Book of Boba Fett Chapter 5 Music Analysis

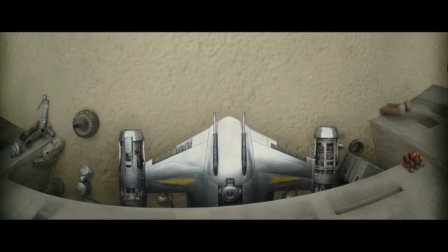Hey everyone! Chapter 5 of the Book of Boba Fett brought all kinds of goodies.
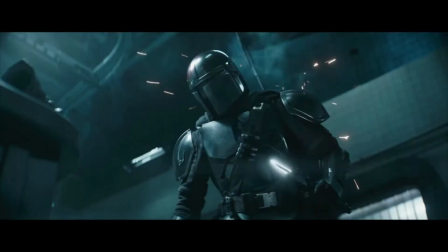An N1 Naboo starfighter, the Darksaber, Imperial TIE bombers,
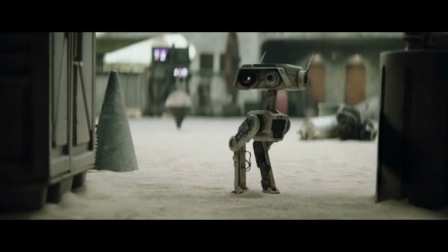our first live-action BD droid, oh, and the return of Mando and more Mandalorian lore.
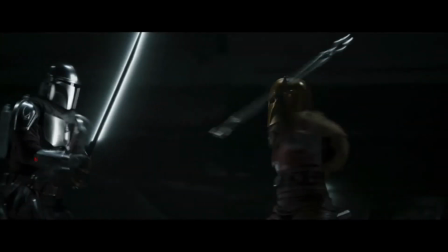It was enough to make any Star Wars nerd go...
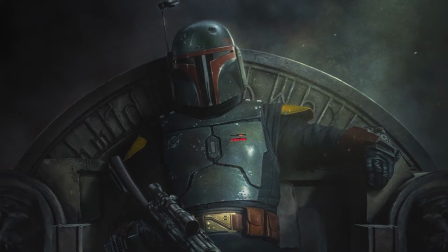But this is Star Wars music analysis, and all that aside, there's a problem here, and... we need to talk.
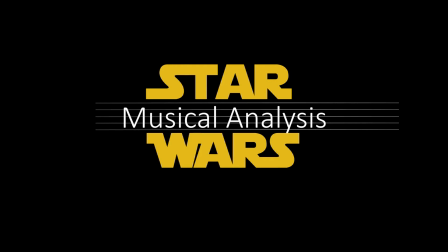Do it.
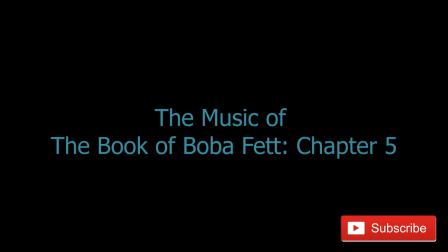At the end of Chapter 4, the music basically told us that Mando was coming back when we heard his theme at the end when Shand and Fett were discussing hiring muscle.
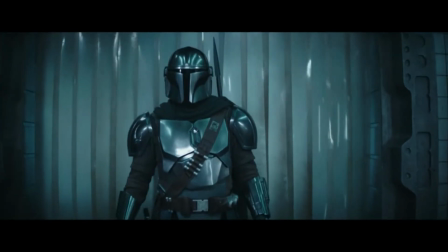So, it came as no incredible surprise that Chapter 5 opens with Mando and his theme with the electric guitar glisses.
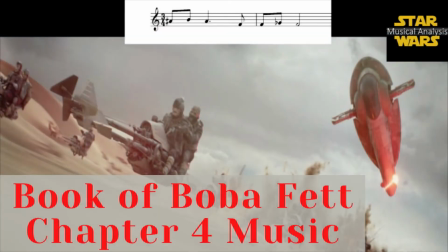And I'm not going to say I told you so, but, you know, just go watch my Chapter 4 video review.
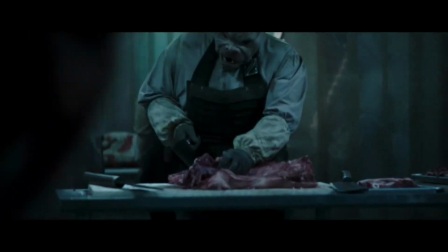The whole scene starts off fairly quiet. There are soft drones and intermittent sounds in the background, but for the most part,
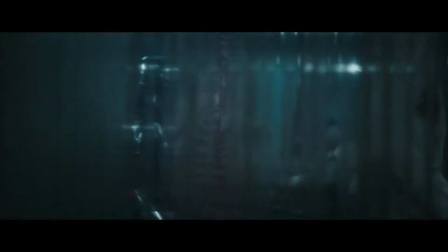this is a very quiet first scene, and that's going to become a theme throughout this episode.
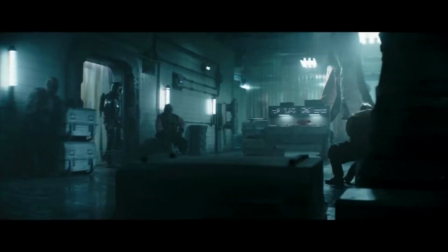And in addition to helping to hear any dialogue here, it gives us an immediately heightened sense of awareness.
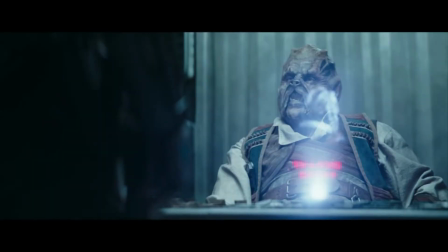This is a tense scene. We're all waiting to see who makes the first move, and as soon as that first move is made,
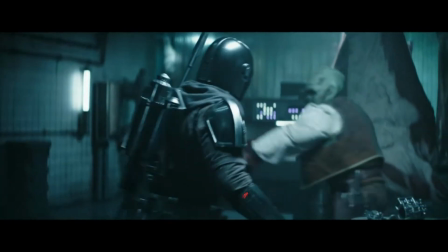the music picks up with these drums, which typically tend to represent war and violence.
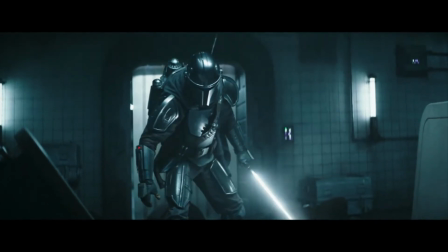Once the fighting is over, however, we immediately go back to this low, soft background standoff music.
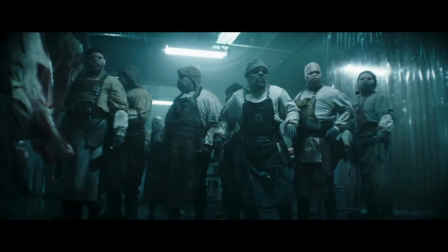This whole scene is paced really well, both in terms of the action as well as the music.
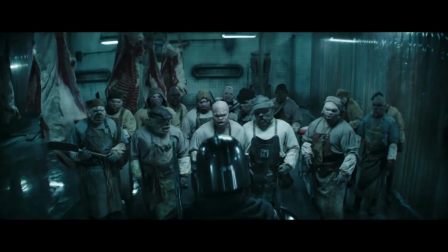And I'm intentionally being sure to give some positive thoughts here because this video is going to take a turn to the more critical later on,
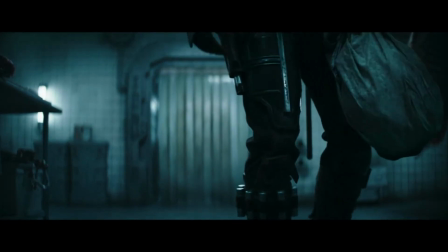and what's likely the most important thing I've said yet on this channel, so make sure to stick around for that.
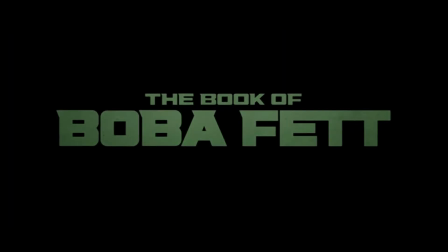The title card and Boba Fett's music remind us that we are still in the Boba Fett storyline,
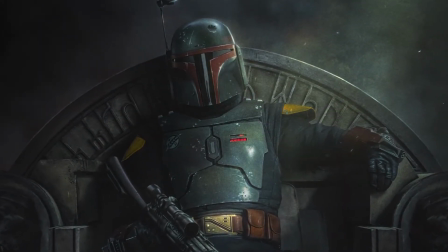which is needed already, considering how excited we probably just all got to see Din and the Darksaber.
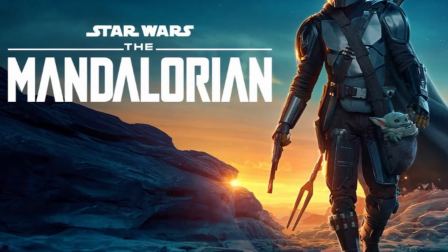And can we just take a second, not talking about music, to take note of how much the dynamic has changed?
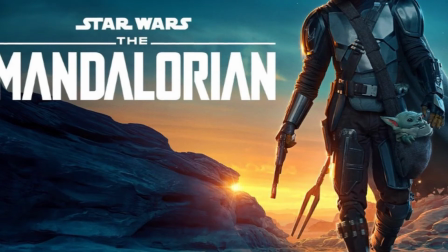When season 1 of The Mandalorian came out, all we wanted to see was Boba Fett.
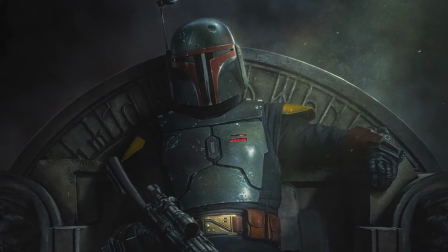But now that we're halfway through season 1 of The Book of Boba Fett, we can't stop getting excited about Din Djarin.
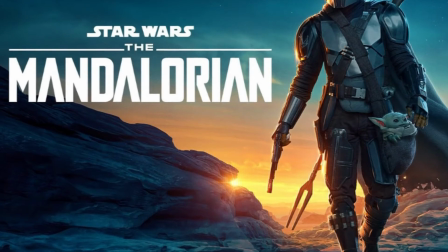I'm not going to go further with this thought because it's not music related, but food for thought. The Fett music is immediately followed by this new variation of Mando's theme.
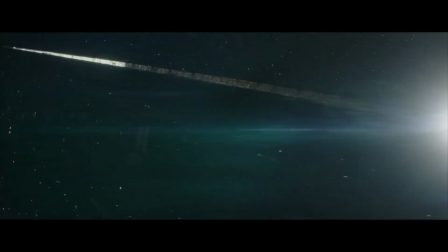Orchestrationally, the woodwinds and light sustained strings give a very peaceful demeanor to this panoramic view.
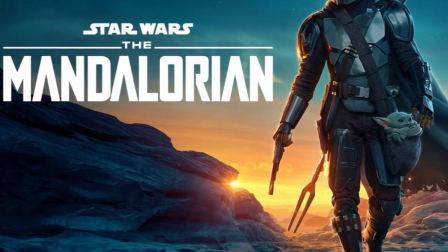It's a nice contrast to everything in the opening scene and a lot of the epic dark string and brass sounds that Goranson gives us.
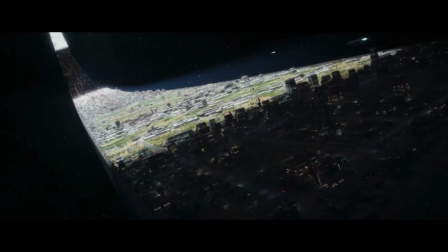There's a slight imitation happening here as well between the flute and the violins.
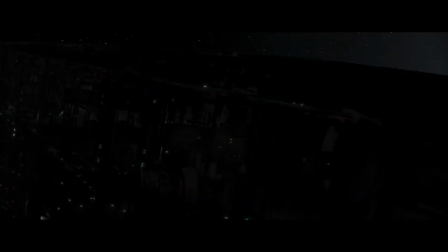Listen to how the flutes echo each other, and then the theme is continually picked up by the strings.
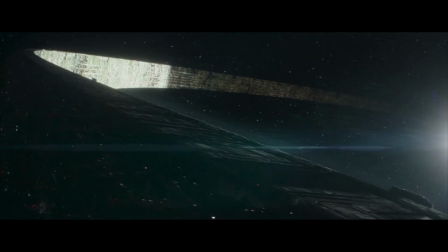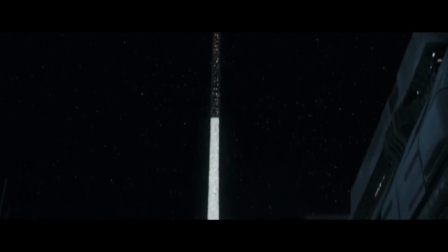Once we see Mando again, though, the music changes again. A little more serious because remember, he's on a job and also not in his best form. Anyone else get the sense here that he might get jumped? Thank that quiet music if you did.
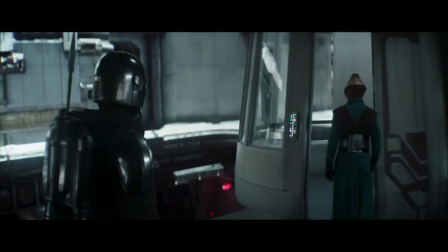Right after this, we get the awkward elevator ride that we've all experienced at some point.
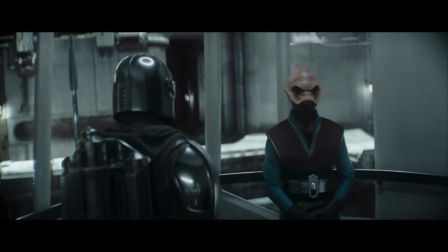Well, maybe not while carrying a severed head, but still, awkward elevator rides.
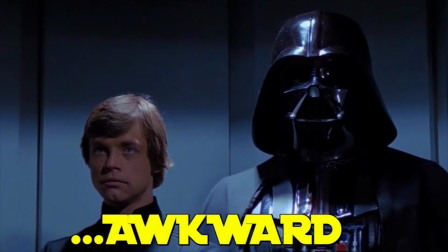They're a part of life. The awkwardness is enhanced here by the lack of music and sound.
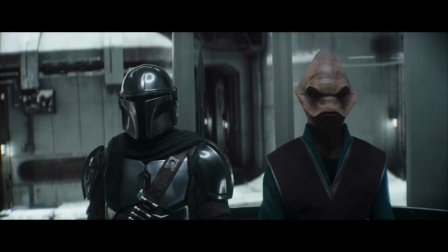Now, why do we feel a sense of awkwardness when there's silence?